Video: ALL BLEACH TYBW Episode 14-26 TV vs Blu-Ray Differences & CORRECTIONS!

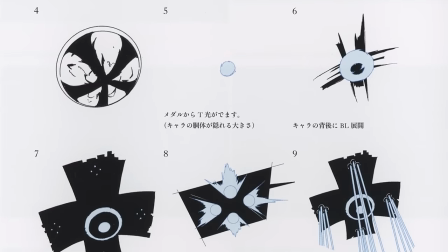Here you've got the Quincy medallion and the different effects that are being used in order to visually convey how the Bankais are stolen from the different Shinigami,
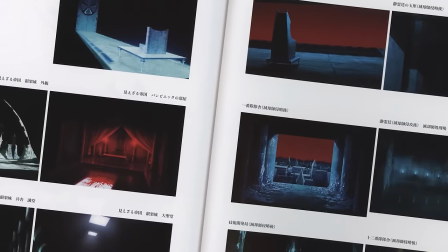with this black cross and this blue light which steals the Bankai from the captains.
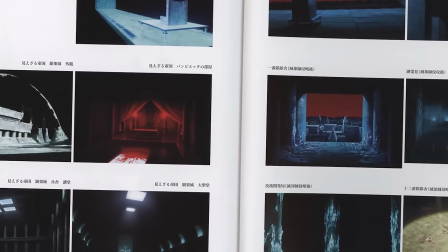Then after all of those character designs and visual effects designs, you've got these artboards here of the different backgrounds that we see within Core 2.
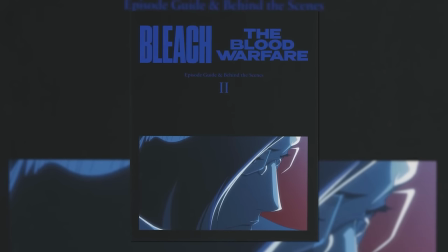The Blu-ray also comes with more bonus material via this episode guide and behind the scenes booklet.
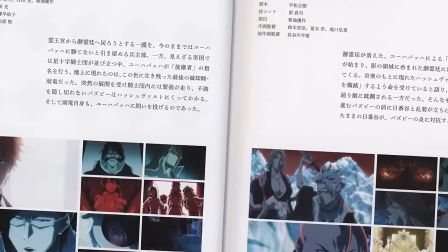The episode guide briefly runs through each episode with some screenshots at the bottom with a description of what goes on in that episode.
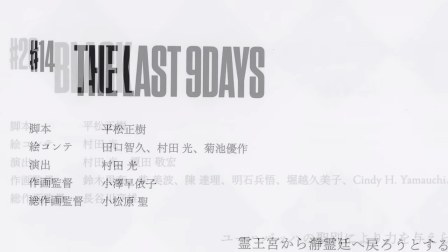You've got everything from episode 14 all the way up until episode 26 here.
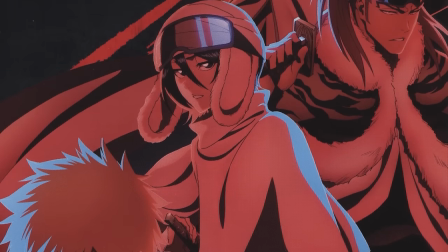Then we've got the incredible key visuals on the right hand side for the Shinigami side and then we begin the director's interview with Kubo.
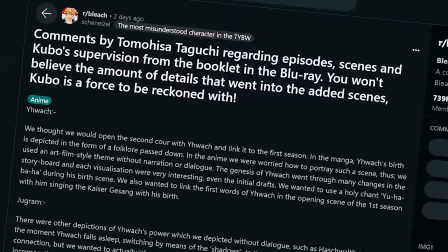Now I do have a translation of this interview via a user on the Bleach Reddit called Shinizal
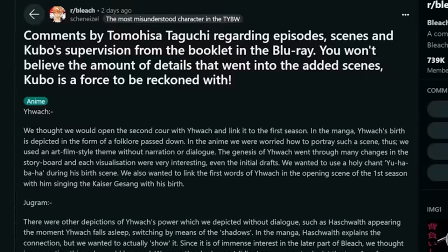so a massive thank you to them for translating the important information that's been included within that booklet.
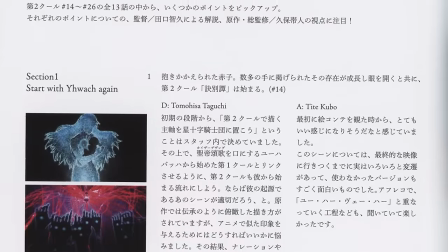So without further delay let's actually dive into what Kubo and Taguchi discussed about the release of Core 2.
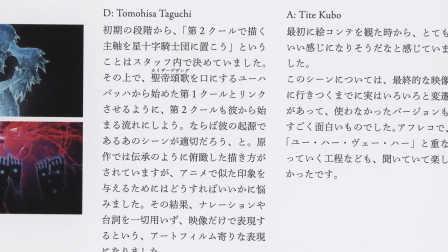So things begin by discussing the birth sequence of Yuhobak which you remember was at the start of episode 14.
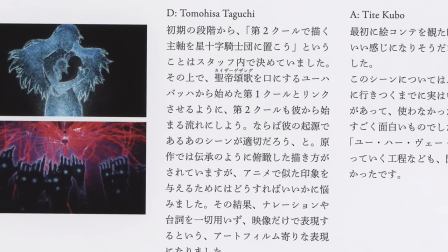So they say that we thought that we would open the second core with Yuhobak and link it to the first season.
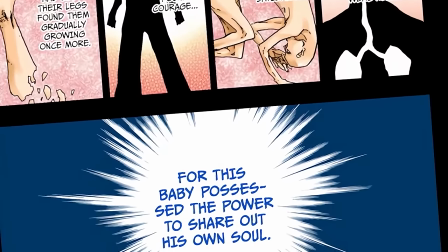In the manga Yuhobak's birth is depicted in the form of a folklore which is passed down but in the anime they were worried about how to portray this in
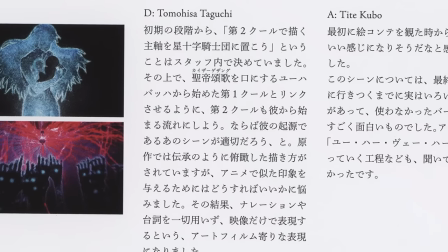such a scene so they had then decided to take some creative liberties and take advantage of the animation medium and to visually show us
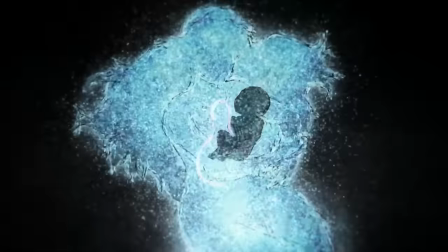the birth of Yuhobak without any narration or dialogue. Now, the creation of Yuhobak went through many changes in the storyboarding phase,
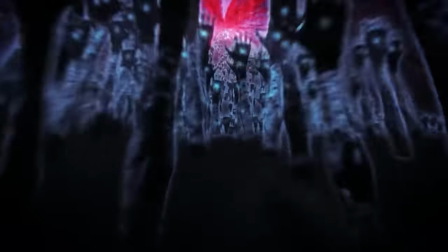and each time they tried to visualize this scene, it was very interesting, as there were several different initial drafts for this sequence.
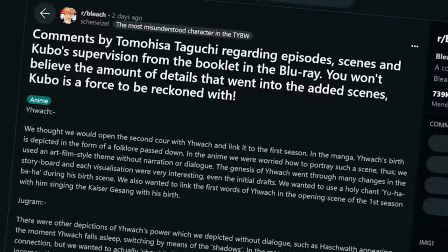Both Taguchi and Kubo agreed that they wanted to use the holy chant Yuhabaha during this birth scene,
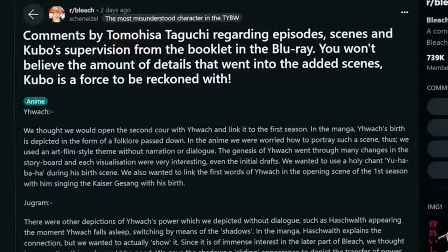and they also wanted to link it to the first words of Yuhobak in the opening scene of the first season,
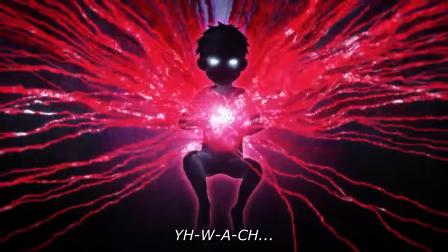with him singing the Kaiser Gesang with his birth.
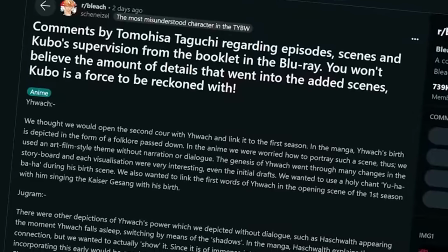Taguchi and Kubo then talk about Hashwald, as they state that there were other depictions of Yuhobak's power which they wanted to show without dialogue,
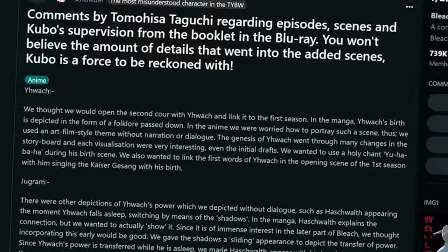such as Hashworld appearing right at the moment that Yuhobak falls asleep,
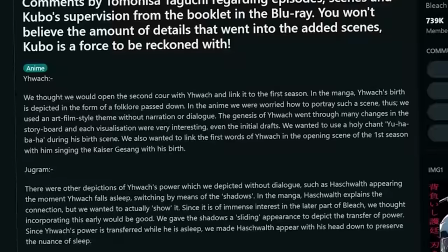which indicates that the power has shifted from Yuhobak to Hashworld, and this switch is visually conveyed via the means of shadows.
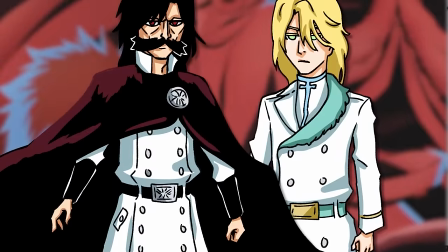Within the manga, Hashworld explains the connection, but they wanted to actually show it within the anime,
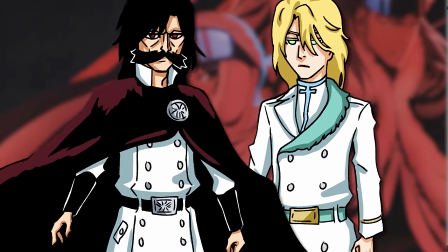since this becomes a very important plot point way later on in the Thousand Year Blood War arc.
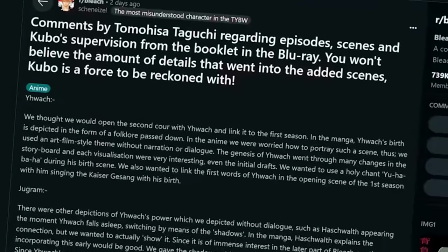So they thought that incorporating this switch of their powers early on in the story would be a good way to foreshadow what would later happen.
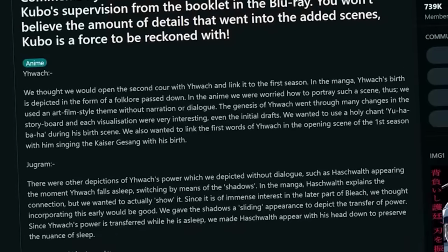So if you remember when Yuhabak falls asleep the shadow has a sliding appearance as it depicts the transfer of power from Yuhabak to Hashward.
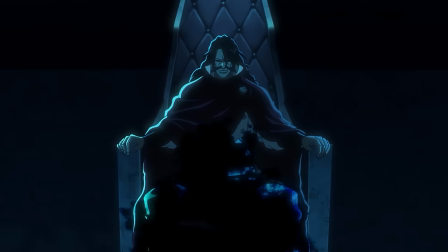Since Yuhabak's power is transferred while he is asleep so they had made sure that Hashward had appeared with his head down
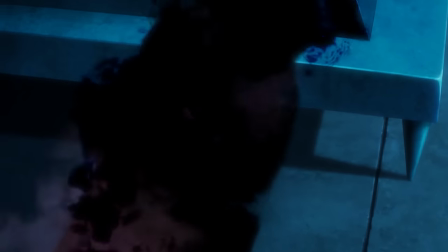when he had received his power in order to preserve the fact that this transfer of power is linked to sleep.
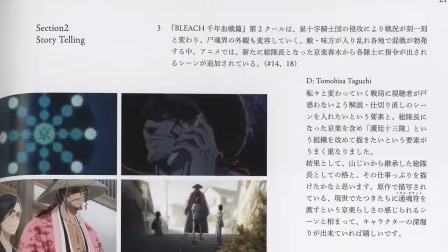Now following this we then talk about Shunsui and the lieutenants with both Kubo and Toguchi discussing how they had
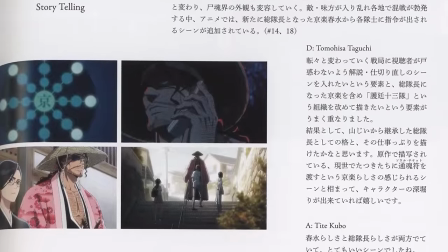wanted to highlight the differences in how Yamamoto had led the Gotei 13 and how Shunsui is leading them,
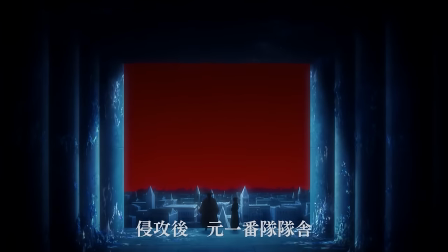and they had done so by adding a scene in which Shunsui issues orders to each of the squad members.
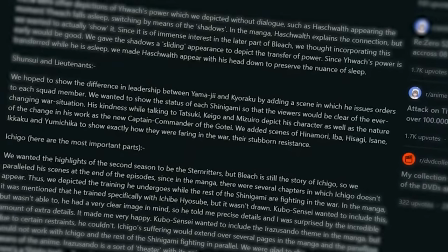They had wanted to show the status of each of the Shinigami on the battlefield so that the viewers watching the anime would be clear on the ever-changing war situation.
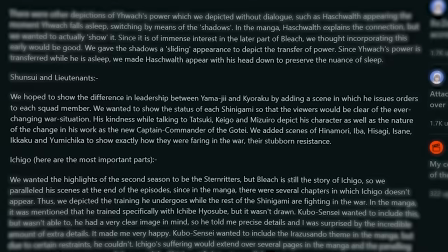They paid particular attention to emphasise Shunsui's kindness while he was talking to Tatsuki, Kego and Mizuiro.
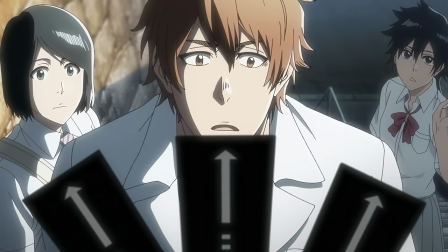This was really important because this is just the nature of Shunsui's character,
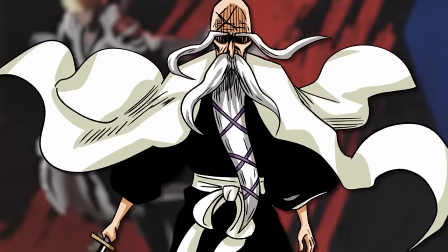and it highlights how Shunsui is doing things that Yamamoto would have never done as the captain commander of the Gotei 13.
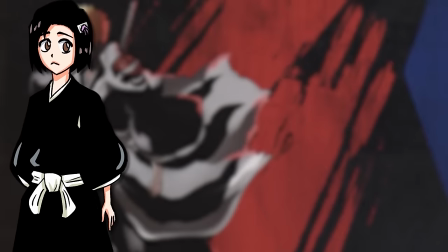In addition to this, the anime staff also included new scenes involving Hinamori, Iba, Hisagi, Isane,
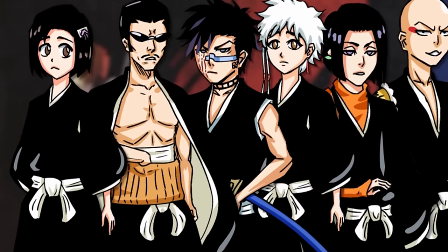Ikaku and Yumi Chika in order to pay attention to the various different combatants on the battlefield.
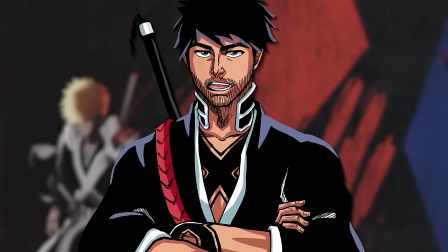Now, these were characters who were robbed of screen time within the manga, so it was great that the anime showcased to us how they were faring in the war.
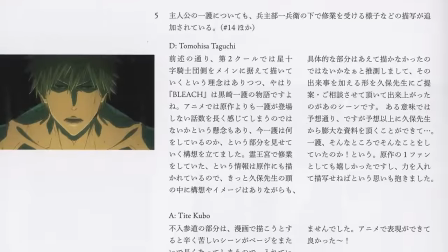They then go on to discuss how they wanted KOTU to have a focus on the Sternritters. But while keeping this in mind, they had to still remember that Bleach is the story of Ichigo.
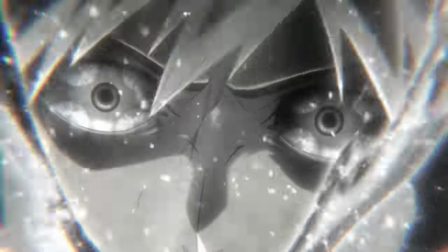So while everything was going on on the battlefield, they had tried to parallel all of this with scenes including Ichigo at the very end of the episodes.